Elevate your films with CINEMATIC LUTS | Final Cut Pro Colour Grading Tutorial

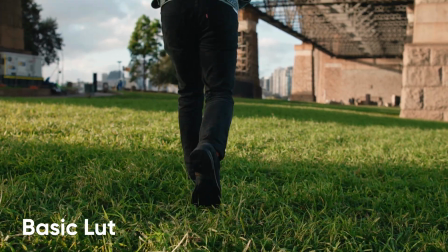[4:32]
So I've designed this LUT for all types of general use. Whether you're shooting a corporate event, a birthday event, a commercial shoot,
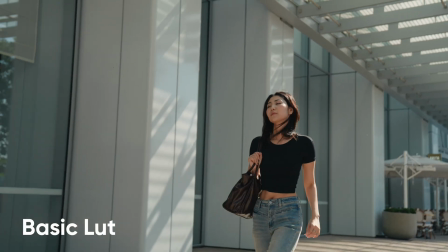[4:41]
or a fashion shoot, like, this LUT is perfect for all of those things.
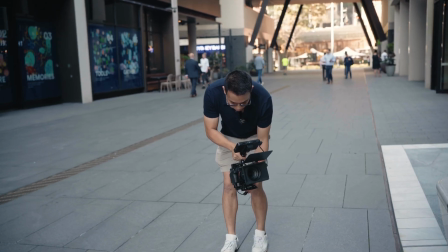[4:46]
So in terms of exposure, when using this LUT, the best way to expose your S-Log 3 footage is between 1 to 2.
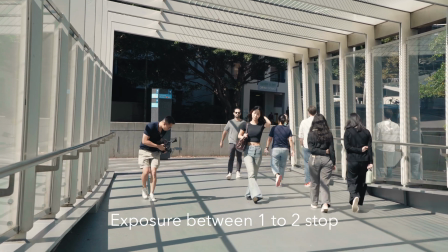[4:54]
Do not expose your S-Log 3 footage at 0, because you're gonna have a lot of noise in your footage.
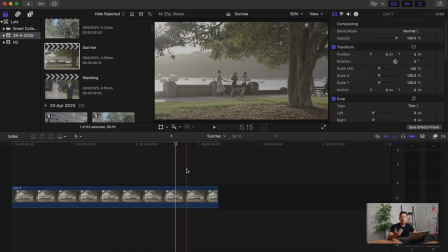[5:01]
Now, in the next example, I wanna explore situations where we're filming during the golden hour, whether it's sunrise or sunset. Here's a shot that we used as stock footage for a developer. So again, we're just gonna put in the LUT.
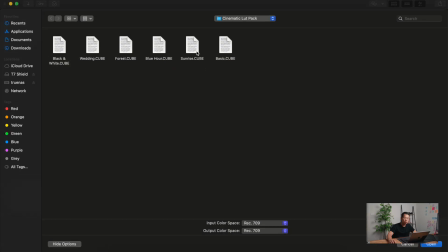[5:18]
Choose LUT. And this time I'm gonna use the LUT called Sunrise.
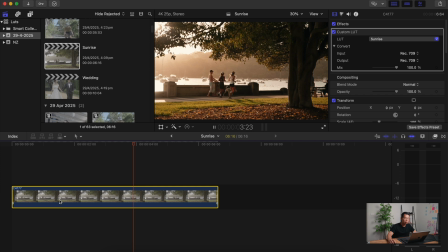[5:27]
So this is what it looks like with the LUT, and this is what it looks like before we apply the LUT.
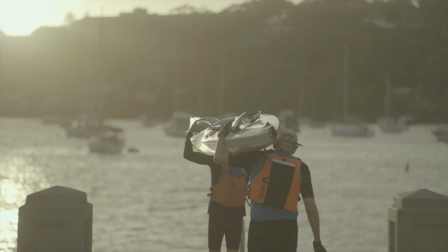[5:33]
Now, my approach with the sunrise LUT is I really want to bring out the golden tones of shooting during a sunrise and a sunset.
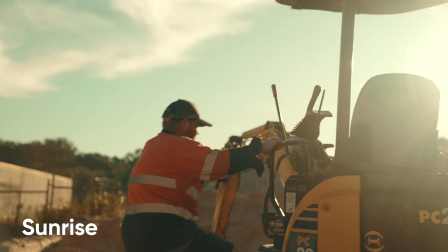[5:42]
In terms of exposing for sunrise and sunset shots, there's actually two ways of going about it, right?
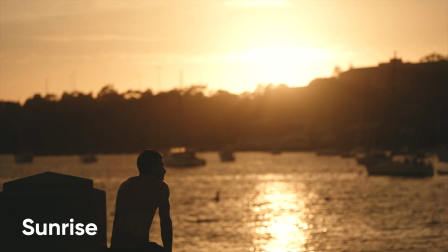[5:49]
You can expose for the subject, like in this shot right here. The second way is where you make your subject a silhouette.
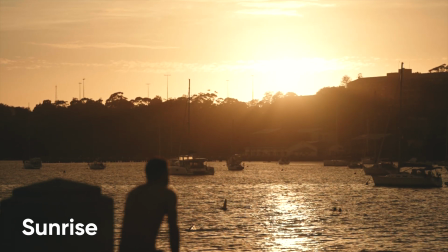[5:56]
So what I mean by that is like, the subject becomes all black in terms of its shadows,
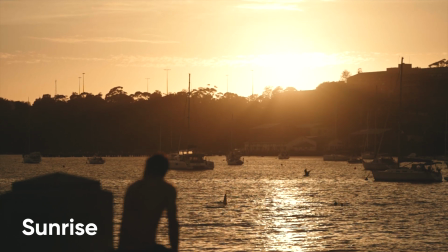[6:02]
and this will create a really nice shot as well, as you can see here.
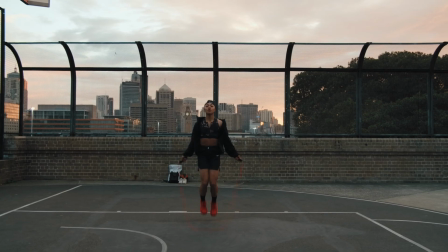[6:06]
Now, I can't emphasize enough how amazing it is to shoot during sunrise or sunset,
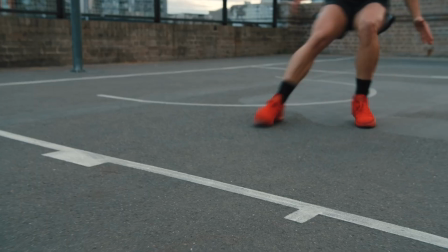[6:11]
because that is where the lighting conditions are the best for filmmaking. So whatever your next shoot is, try and schedule it so that you're shooting during sunrise and sunset and capturing that golden hour look.
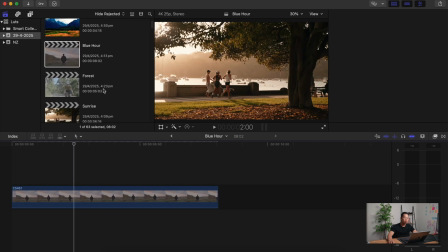[6:23]
Moving on to the next one, which is blue hour. For those of you who don't know what it is,
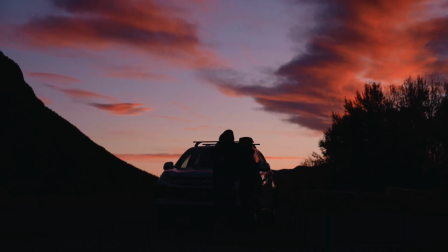[6:29]
it's basically the period of time before sunrise or after sunset where like the sky is kind of like bluish, purplish.
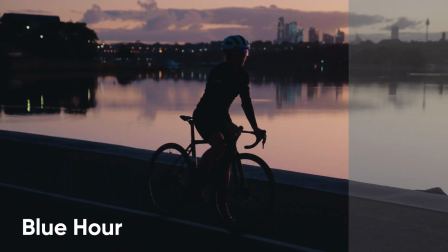[6:38]
So I've actually designed a LUT that's specifically suited for shots that are shot during blue hour.
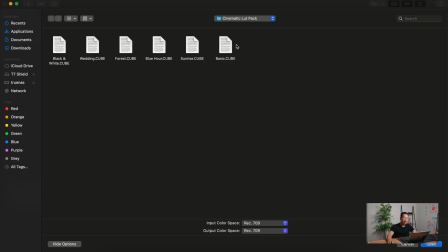[6:44]
So again, we're gonna go custom LUT and we're gonna click blue hour right here.
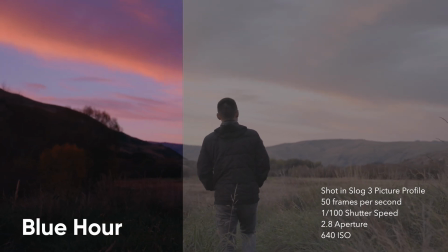[6:53]
And look at that. Immediately, what I see is that this LUT brings out the colors of the sky.
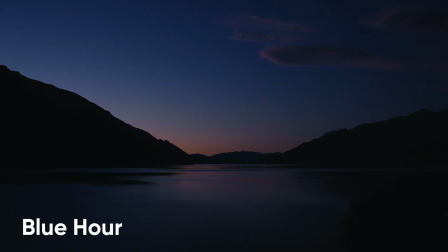[7:01]
You know, it really accentuates the purple and the blue tones of the image itself, giving it like a really nice cinematic look.
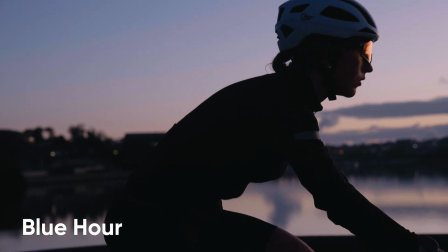[7:10]
Now, in terms of exposing for blue hour, we're mainly exposing for the sky.
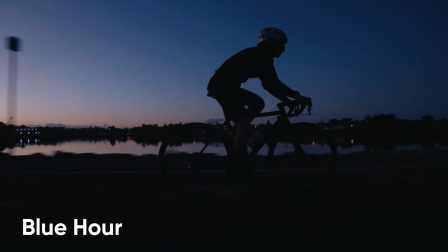[7:15]
We're not exposing for the subject itself. We really want that sky to really pop up and not be overblown at all.
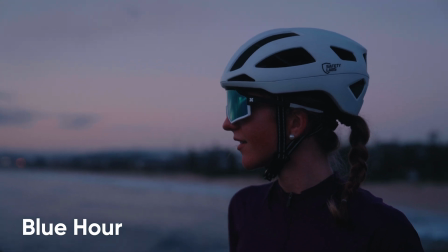[7:23]
So that's why we expose for the sky, so that we can bring out those blue and purple colors.
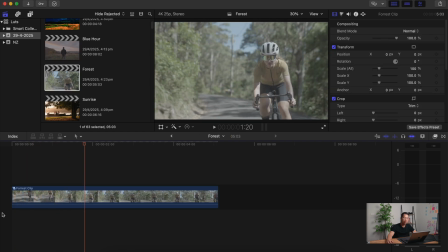[7:29]
Now for the next example, so this is a shot that we've captured during a commercial that we shot for a biking apparel. So again, we'll go to custom LUT and we're gonna click choose custom LUT right here, click forest.
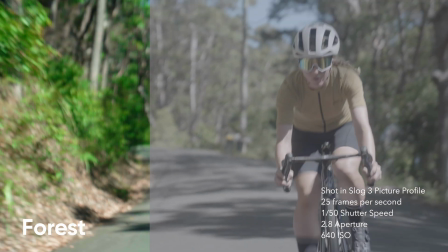[7:48]
There we go. Look at that. You can see like the greens really shine through in this LUT.
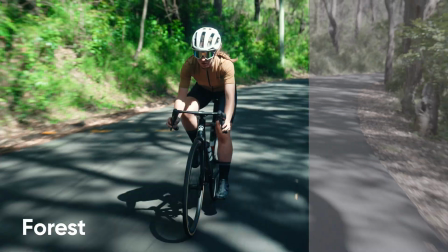[7:55]
And what I did for this LUT as well is to make the shadows a bit bluish,
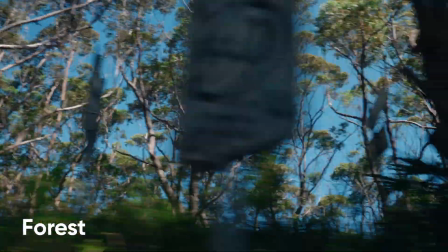[8:00]
just to give it a blue tint towards like the darker parts of the frame, while also really accentuating color green in the shot.
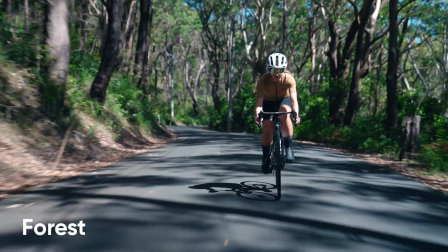[8:09]
And that is really what makes this shot looks really, really nice.
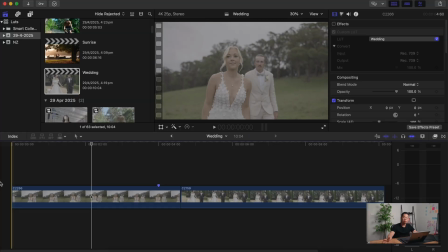[8:15]
Now, the last example I want to show you are shots that we've captured for weddings.
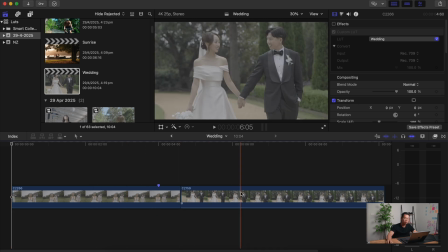[8:19]
So, because I have two different shots over here, I'm going to bring in the adjustment layer.
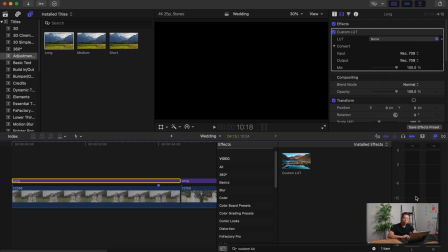[8:29]
Again, put in the custom LUT. Going to load it, and we're going to load wedding.
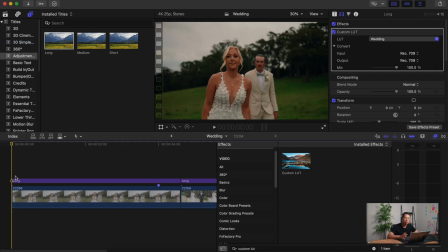[8:38]
Something I haven't demonstrated in this video is the color correction that I normally do after I put in a LUT. A lot of times just putting in a LUT isn't enough. I also need to make sure that I'm fixing any like exposure issues and any white balance issues. So for this shot itself, I feel like after putting in the LUT, it still feels a bit underexposed.
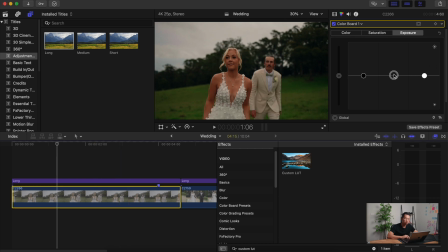[8:58]
So I'm just gonna go into the individual shot itself, not the adjustment layer, and just kind of like bring up the exposure.
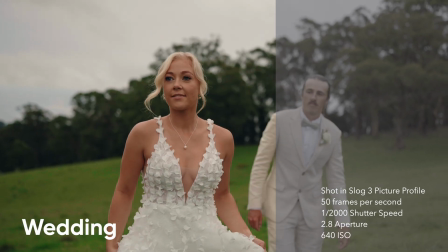[9:07]
So I've designed this wedding LUT with the approach of making the footage extra creamy,
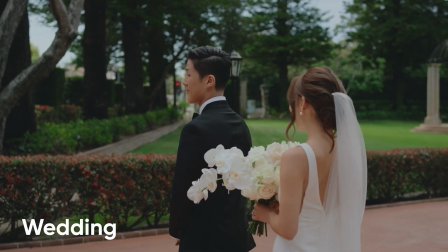[9:13]
really lowering the highlights and bringing up the shadows while also maintaining like a nice contrast in the footage.
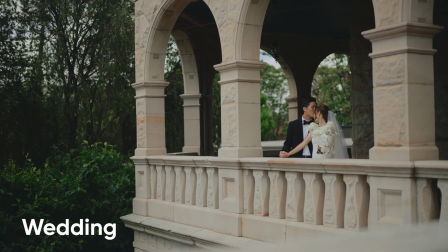[9:20]
I also ensure that the skin tones are really golden and really shines in the footage.
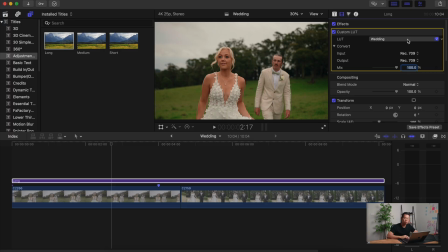[9:25]
Now with wedding, I just want to show you one last LUT that I normally use in all my wedding films,
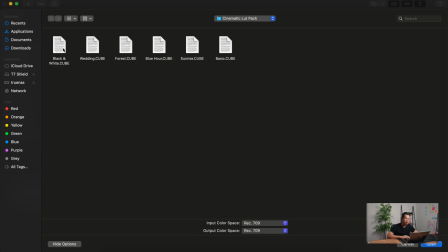[9:32]
and that is the black and white LUT.
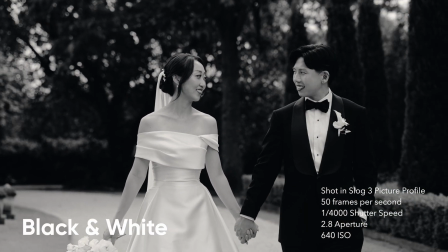[9:37]
Now, the black and white LUT is a timeless classic, all right?
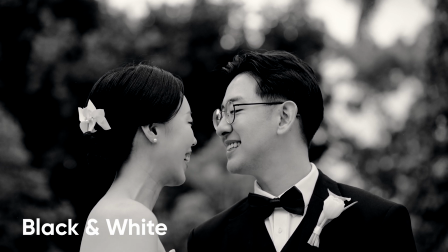[9:41]
Like every time you see black and white, it kind of like demonstrates like timelessness and luxury,
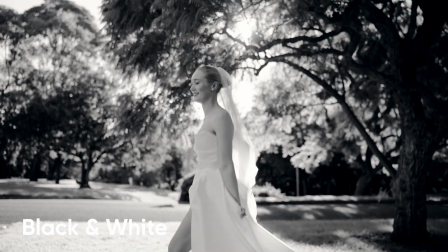[9:47]
something that a memory that you remember forever.
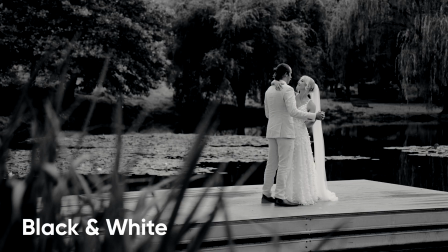[9:50]
So with the black and white LUT, in terms of exposure, you still expose like the same as how you normally would, which is between 1 to 2. So I've shown you how to use LUTs to really elevate the quality of your videos. Now, there's tons of LUTs online on the internet, and there's some that are free and there's some that will cost you a bit of amount of money. Just remember that before you acquire them, make sure to look at the details to see whether the LUTs are compatible with your camera and your workflow.
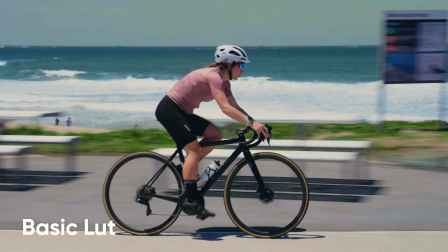[10:21]
However, if you want to get the same exact footage like we did, make sure you're shooting in the logged picture profile and purchase our Cinema LUT pack. Link in the description down below. We use these LUTs on a daily basis and I can say it really improved my workflow drastically.
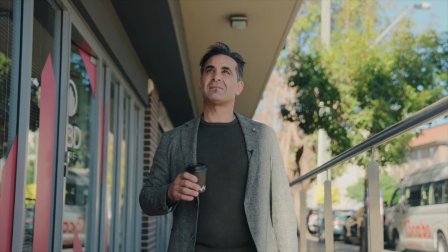[10:39]
It also ensures that I have a consistent look in every one of our films that we produce for our clients. So making sure that our brand has this one style and this one look that stays consistent.
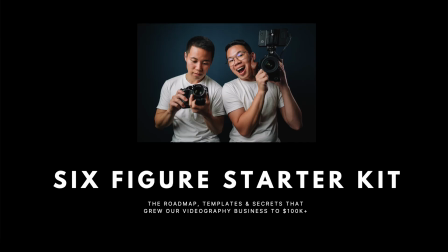[10:51]
We also have the Filmmaker Starter Kit, which is basically a roadmap on how we went from complete
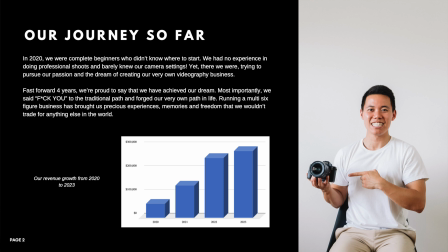[10:58]
videography beginners to now full-time filmmakers building our own video production company.
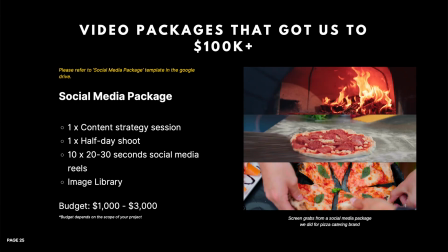[11:03]
It includes what type of equipment we use, the video packages that we sell, and also email templates that we send to our clients as well.
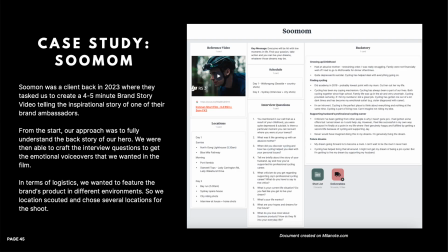[11:12]
So all kinds of templates that we use in our journey, we've put it into this kit. So if you're interested in that, please also check it out in the link in the description down below. Anyways, if you want to learn more about the basics of color grading, please check out this video next. I'll see you next time. Stay focused.